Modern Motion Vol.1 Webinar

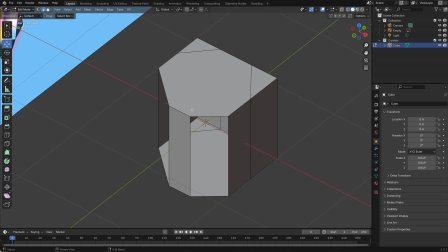[41:12]
To fill a hole, select the surrounding edges or vertices and press F to create a new face.
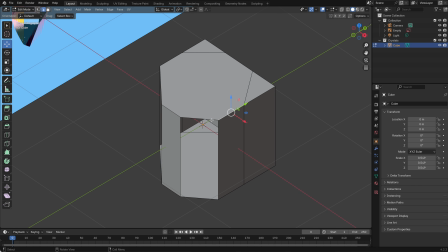[41:20]
Here is a handy tip. You don't always need to select each edge manually.
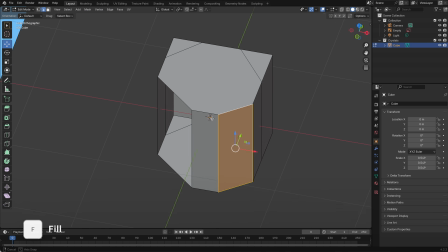[41:25]
Hold Alt and click on Edge to make a loop selection. This feature works automatically and speeds up your workflow.
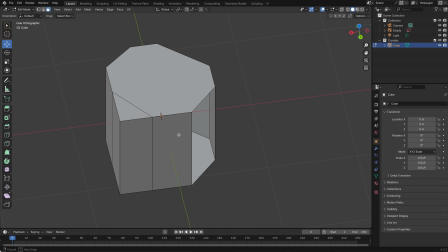[41:34]
In the same way, by selecting the vertices and pressing F, you can create a new edge.
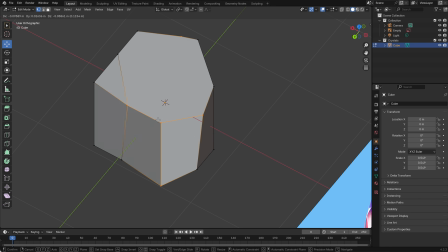[41:41]
This trick could help you decrease the number of vertices on the face.
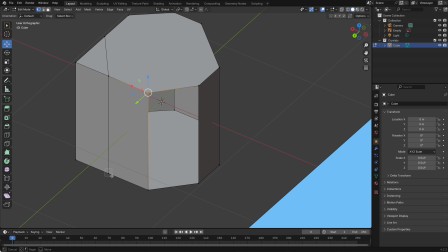[41:46]
But it's better not to try to create edges over the existing face, as they could create some artifacts. Delete the existing face, then create a new edge by selecting two vertices.
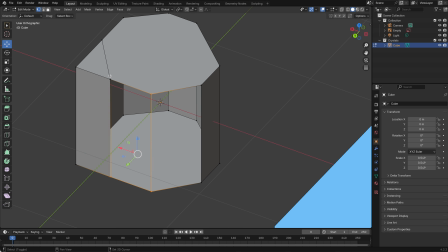[42:02]
Then select the new edges and press F to create a new face.
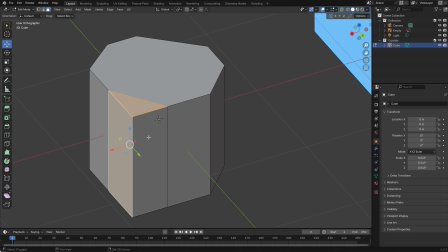[42:09]
At this moment, this is a simplified modeling workflow.
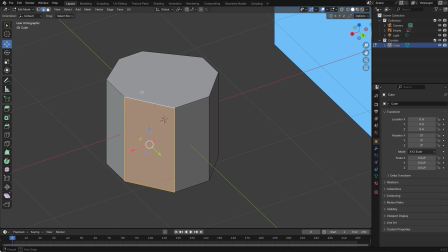[42:13]
There are many techniques to improve modeling accuracy, but we will focus on just creating and practicing for a fast start.
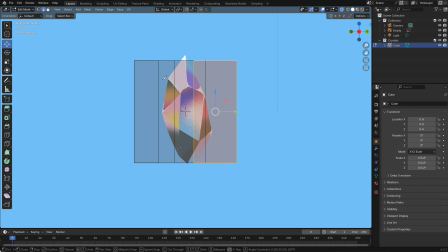[42:21]
Blender has many tools for modeling, and we'll explore more as we go. Just play around with them and see what you can create. As you make these cuts, think about how real crystals form.
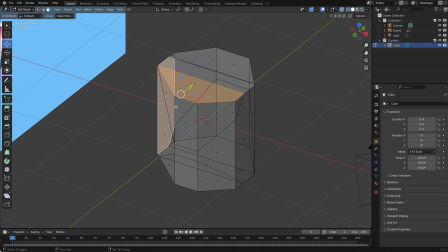[42:35]
They often have irregular shapes, so don't worry about symmetry.
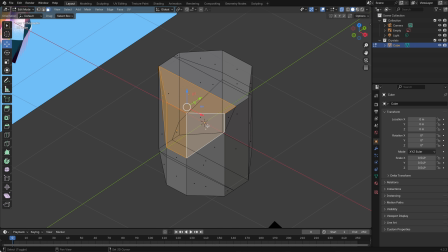[42:41]
Those irregularities will enhance the realism of your model. Try adding cuts at different angles.
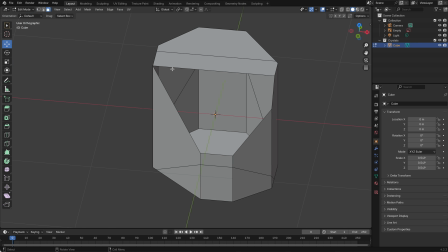[42:48]
Create larger facets near the base and smaller ones near the tip.
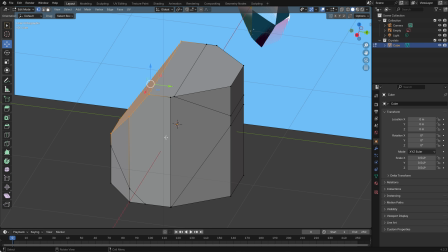[42:54]
This variation will make your crystal look more natural and interesting.